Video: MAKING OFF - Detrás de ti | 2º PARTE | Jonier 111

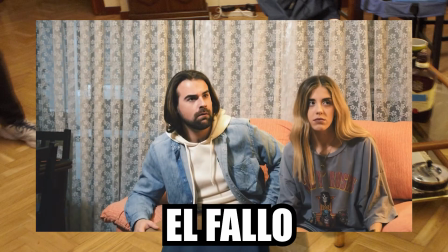[6:24]
que para ocultar el fallo de record poner los libros antes para que la correlación de imagen,
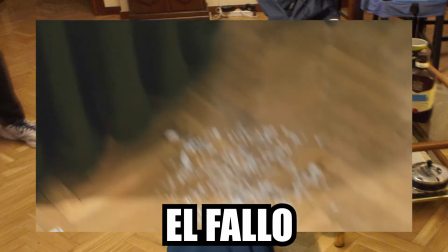[6:31]
porque digamos que el fallo de record era acojonante porque iban los tres actores al pasillo, ven la movida que había pasado,
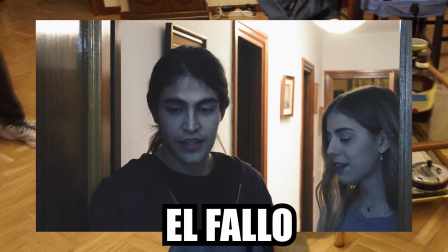[6:39]
que se había caído un cristal y luego al volver se ven que han caído los libros y los libros en una versión caían antes
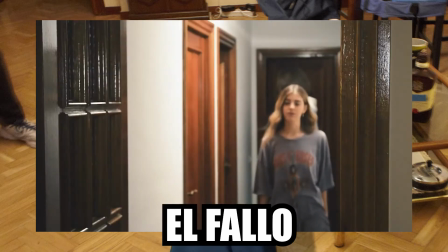[6:48]
o en otra después entonces como que yo los metía en medio en esa parte para poder tapar ese fallo de rocor acojonante que se veía es que se nota, no sé, se ve ahí y dice hostia, ¿cómo se maneja esto? la verdad, lo agradezco mucho que lo que hice en el precorto de enseñar
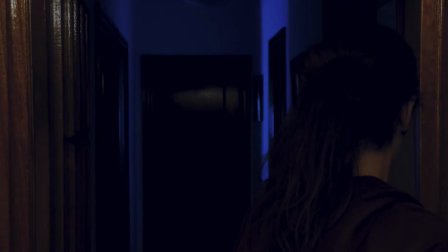[7:06]
cómo se grababa la parte del efecto de la chica la secuencia del pasillo la grabaron de puta madre sinceramente la grabaron muy bien entonces no tuvimos no hubo problema para poder no hubo problema para poder meter el efecto del cambio y bueno digamos que como se había planteado en el precorto había fallo de récord porque yo había propuesto un
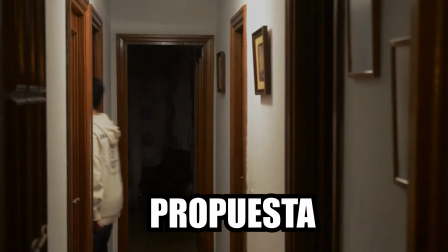[7:35]
plano gusano pero ese plano gusano como que saltaba el récord, entonces como que el montaje se descartó luego a mí también un poco yo me flipé y puse demasiada sangre,
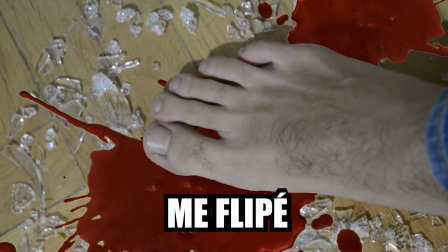[7:48]
entonces dijeron los compañeros que oye, menos sangre que esto es un corto más de terror psicológico como tal,
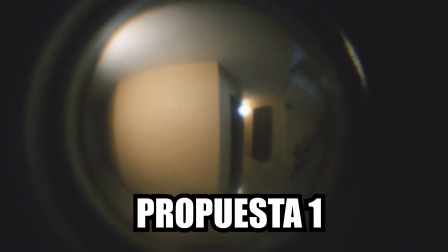[7:54]
o sea, aparte de salvar cagadas, también un poco es una negociación ¿en qué
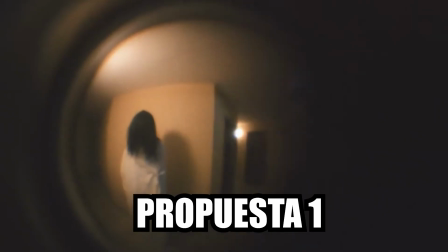[8:04]
te puedes flipar y en qué menos te puedes flipar para poder tener ahí una especie de
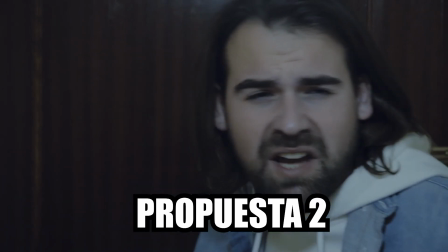[8:10]
pues eso, de mantener la atmósfera o mantener la trama luego a nivel sonoro la verdad que busqué sonidos ahí, bancos de loops de historias que dan terror, que dan mal rollo entonces lo fui intercalando para poder darle la esencia, la secuencia o darle la forma, la verdad que los actores o sea, cuando estás montando planos donde han actuado personas se nota mil veces más
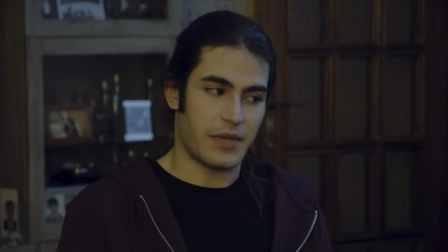[8:43]
que cuando lo grabas con tus amigos o con colegas con gente que sabe de verdad o que está en proceso de ser eso se nota muchísimo un saludo a
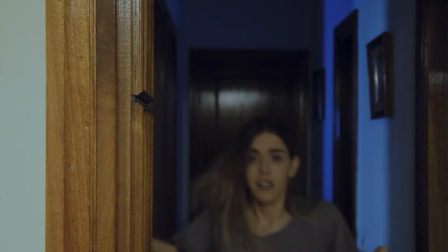[8:55]
Rubén a Paul y a Isabel que digamos que fueron los actores del corto,
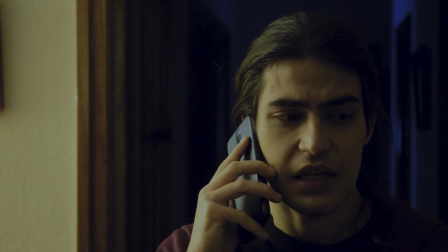[9:00]
sobre todo a Rubén que hizo un papelón sinceramente, hizo un puto papelón en el sentido de trama,
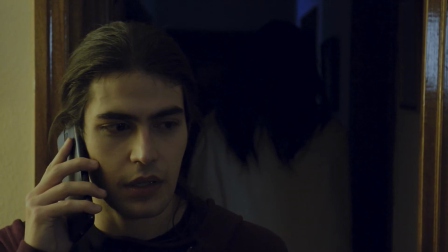[9:07]
de estar acojonado de verdad que la verdad que te mete un poquillo en el papel y está de puta madre la verdad, que un saludo muy fuerte al elenco y eso que de alguna forma que de alguna forma se nota esa diferencia del precorto a la hora cuando estás montando ya con el elenco de verdad entonces te motiva el doble a darle que movida le puedo meter tal, hubo una movida en la que
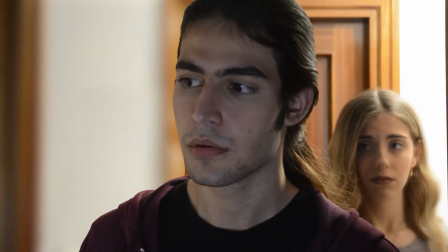[9:35]
aparecía el fantasma y como que aparecía el fantasma y como que lo raptaban ¿no? raptaban a tanto a Paul como a Isabel entonces pues hicimos hice como que el fantasma no sé, hice como que el fantasma se retraía o había que ponerlo en cámara rápida, lo que pasa es que era una movida acojonante porque no sé,
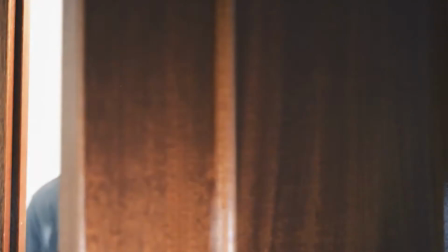[9:56]
digamos como que no cuadraba bien a nivel de máscaras Entonces se me fue mucho la olla Se me fue la pieza Se me fue la puta pieza Dije, vale, aquí no hay plano limpio Si queremos hacer este efecto tenemos que hacer un plano limpio Para que quede guay Entonces, ¿qué hacemos?